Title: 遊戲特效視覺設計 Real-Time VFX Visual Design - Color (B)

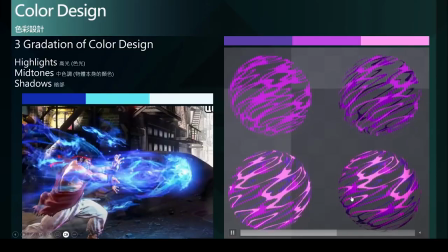24:15 那在右下角这一颗我们又加入整体球体的的量部范围以及暗部范围的颜色我们去加深它以及加量它这球体量部的部分去搭配这三层流动纹理
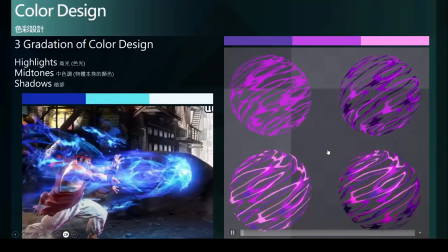24:35 使得整个视觉效果更加具备有球体的体积感而且又还有这三层纹理的空间深度表现整个视觉的结果就显得相当的丰富
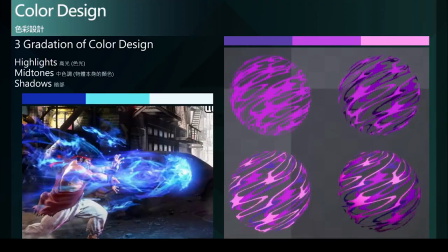24:50 且具有说服力在整个3D游戏的空间环境中也就有更好的一个呈现而且更重要的是我们只需要透过一层模型就能够达成三层的视觉效果这个案例是利用相似色的配色方法
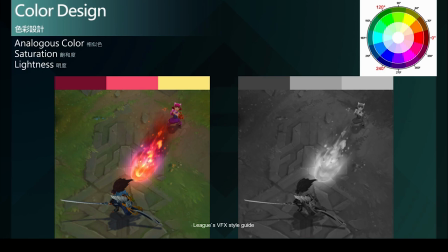25:10 由较高视觉吸引力的黄色作为高光高能量区域接着走向暗红色来作为暗部能量消散阶段的色彩从色完上就可以看出就在这60度由黄色走向暗部红色
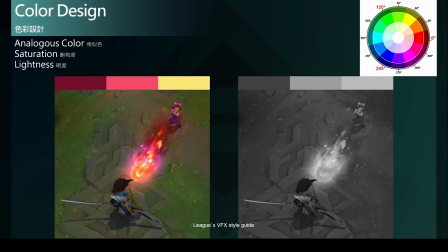25:30 这60度摄像偏移范围内进行相试色的配色设计接着就是透过改变保和度与明度来强化色彩之间的对比在右边的去饱和的结果可以看出投射物的前端
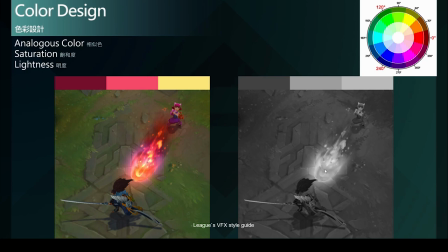25:49 拥有较高的明度数值来高度吸引玩家的视觉注意力而消散的部分就随着明度的下降彩度的上升而前线出较低明度的数值也代表着较低的视觉吸引力
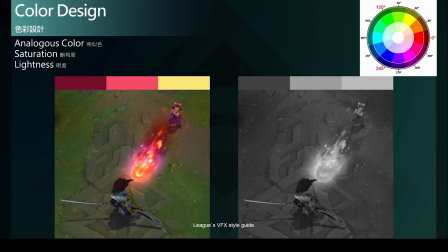26:07 在这样的色彩对比下縱使投射物在遊戲中高速移動也都能確實的吸引玩家注意力且在命中目標時能給玩家良好的視覺衝擊感而在格鬥遊戲中
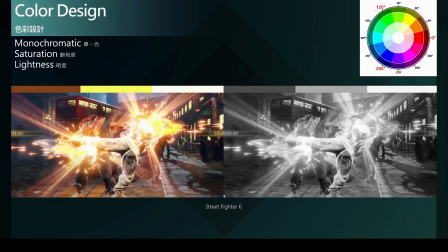26:23 打擊特效的色彩設計更是重要因為良好的色彩對比可以大大提升打擊感而在快打旋風的這個案例中這個授擊特效是採用單一色的配色法而主要是透过改变明度与保额度来创造对比
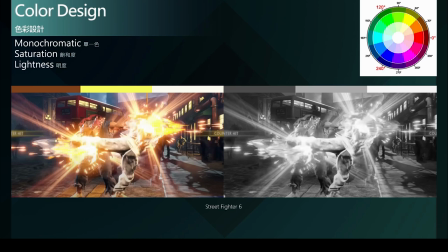26:43 此外还做了微幅的摄像偏移我们可以看到由较高视觉吸引力的黄色来偏向较弱的咖啡色我们在摄环中可以看到高光区域是近乎亮白的黄色
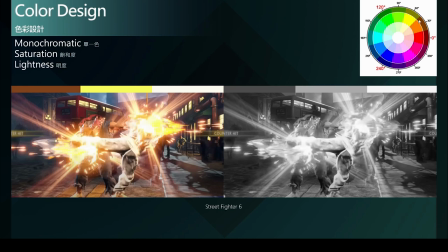27:01 在走向主体色的黄色慢慢的偏移到咖啡色的部分来作为消散或低能量区域的色彩在这明度保和度与摄像三者的合作下借此创造出非常强烈的对比来作为受集中心
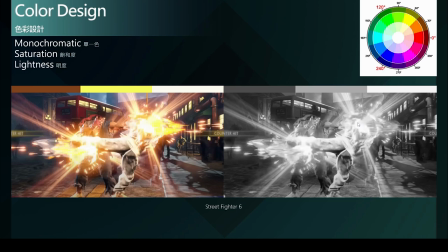27:21 在右边的去保和的图像中可以很清楚的看到受集中心是完全亮白的而往外延伸的能量就很快的退散到较低注意力的色彩
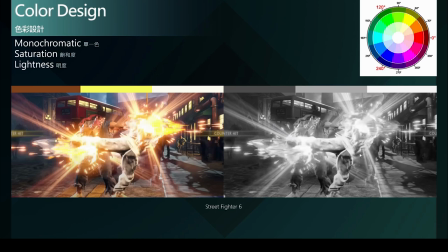27:36 来形成能量的余韵也就是明度较低的这些部分这样大幅度的强弱色彩对比变化能使得视觉冲击感更加强烈也就能带给玩家更爽快的格斗打击体验所以色彩的对比
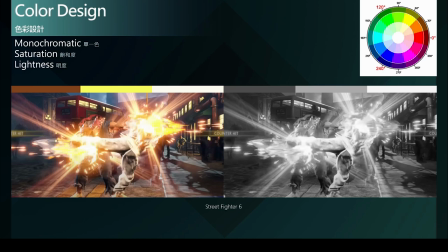27:56 在格斗游戏中或者是希望呈现较强烈打击感的游戏中就会是一个非常重要的课题必须去做好妥善的色彩对比设计
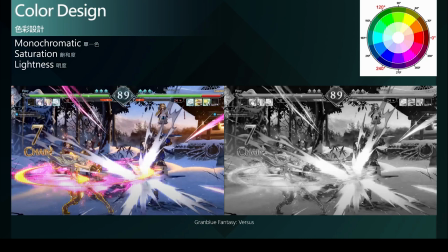28:11 在必然幻想这款格斗游戏中也可以发现相似色的色彩设计